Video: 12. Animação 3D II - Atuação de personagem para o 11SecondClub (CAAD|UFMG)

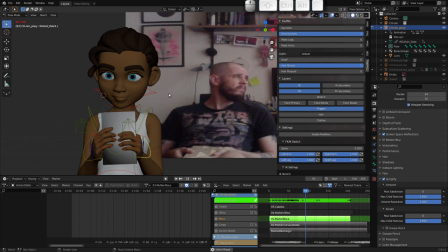(24:38) Você acha que é porque eu uso o F-word tão often? Tudo bem. Então eu tenho aqui a animação apenas da boca dela.
Eu não animei nem a parte superior aqui do rosto. Eu tentei me focar aqui
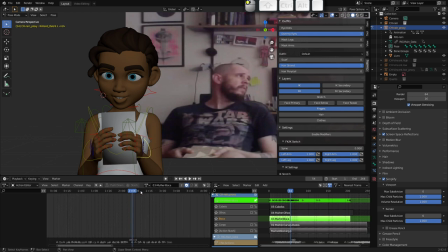(24:56)
nas posições da boca dela e fiz várias versões até ficar satisfeito com o resultado. E, inclusive, em alguns momentos eu liguei aqui a animação do corpo para que eu verificasse essa pose da boca
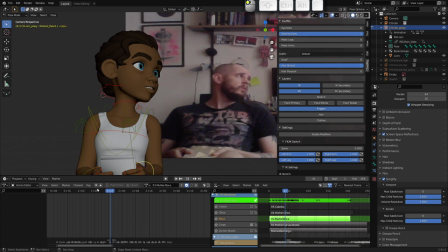(25:16)
com a posição corporal dela, porque eu, em alguns momentos eu precisava aumentar a ênfase de um fonema, ou um fonema que ficava legal de frente não ficava bom virado. Então daí eu fiz esse passo de animação para depois.
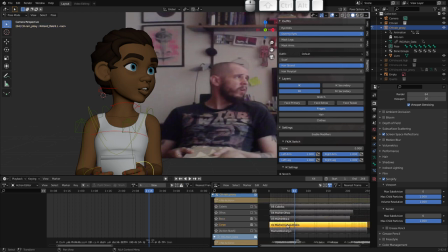(25:35)
Então, depois que eu realizei a animação do corpo e da boca, eu passei para a animação dos olhos, que aqui, então, eu cuidei de fazer a animação apenas das sobrancelhas e dos olhos.
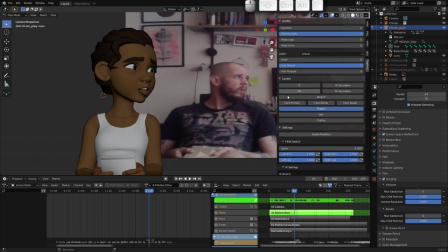(25:52)
Então, eu desabilitei as outras camadas de animação, liguei apenas os controles de rosto
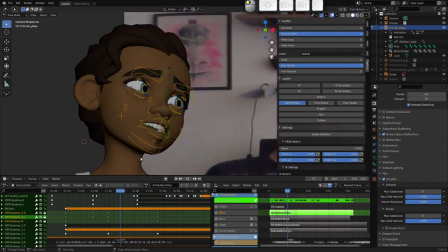(26:02)
e me dediquei a fazer essa parte aqui, sempre aí colocando a referência mais próxima.
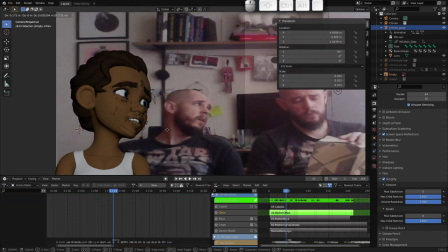(26:10)
Então, eu coloquei a minha referência bem perto aqui
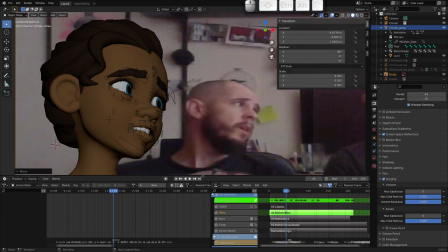(26:16)
do rosto da personagem, para conseguir, então,
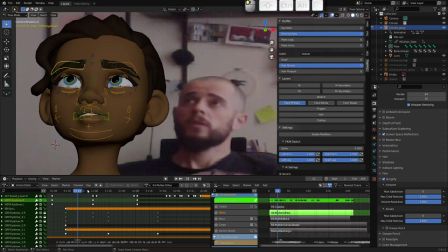(26:21)
fazer o posicionamento das sobrancelhas, o piscar dos olhos e a direção do olhar.
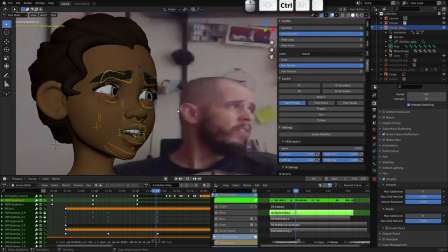(26:29)
E em relação à direção do olhar, aqui eu nem utilizei muito esse recurso,
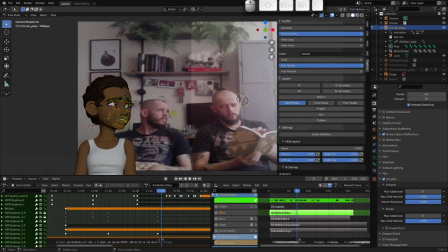(26:36)
porque ela está um pouquinho mais longe, mas é útil fazer a animação do controle dos olhos. Eu vou manter apenas ele selecionado. É útil, em alguns momentos, a gente tirar a interpolação para que a gente tenha o movimento que é o movimento da... que
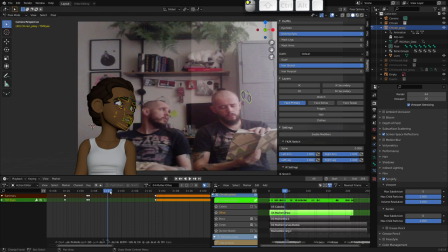(26:56)
é tecnicamente chamado de sacada, que é aquele movimento rápido dos olhos em que a córnea vai de um lado para o outro rapidamente. Então, esse movimento rápido aqui, a gente pode fazer e simular, né,
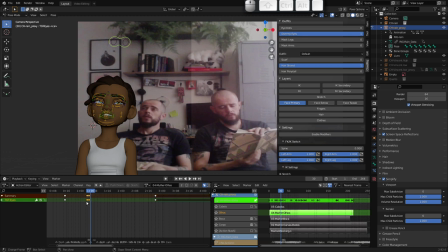(27:13)
ao se retirar a interpolação, selecionando os keyframes, pressionando T e colocando interpolação constante. Depois de fazer as piscadas aqui, tentando
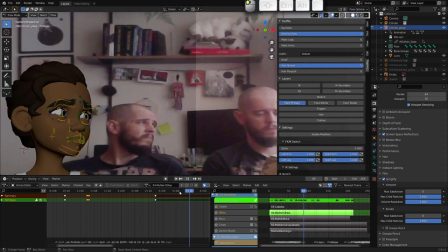(27:28)
refletir a animação da cena, então aqui nos momentos de maior tensão da personagem, eu fiz algumas piscadas extras, então eu pisco aqui umas 3 vezes mais ou menos. E a gente tem momentos
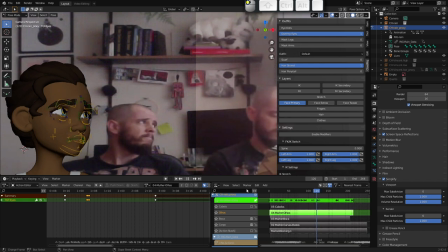(27:46)
muito comuns em que os personagens piscam e que aqui eu tenho tanto uma razão emocional quanto uma física. A emocional é que ela ficou triste, né, ao constatar que poderia ser porque ela fala muito palavrão.
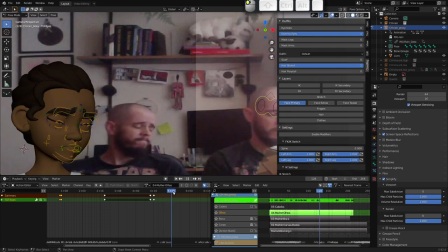(28:05)
Mas aqui também, além dessa constatação, há um momento em que ela vira a cabeça. Então, para isso, é útil a gente piscar os olhos dos personagens.
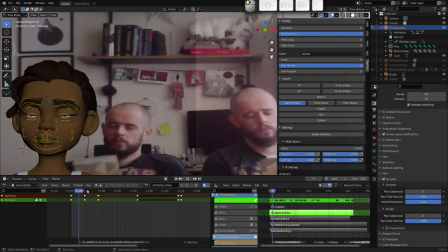(28:16)
Então, a gente tem esse motivo físico, que é a mudança de foco, como aqui. Então, a gente tem o pensamento dela e a virada da cabeça para cima. E aqui a gente tem a virada da cabeça dela para o outro lado.
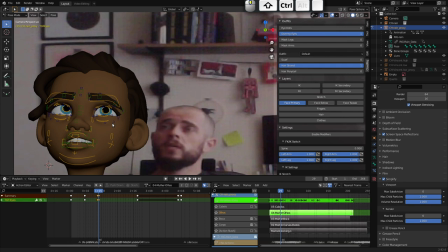(28:34)
E notem que a gente faz uma antecipação de uma virada de cabeça com os olhos.
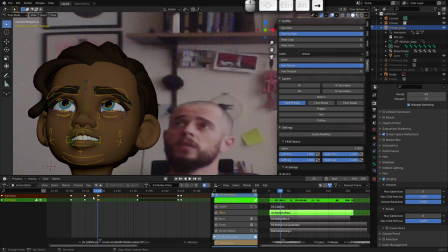(28:40)
Então, olha só, um frame antes da cabeça começar a girar, a gente gira os olhos.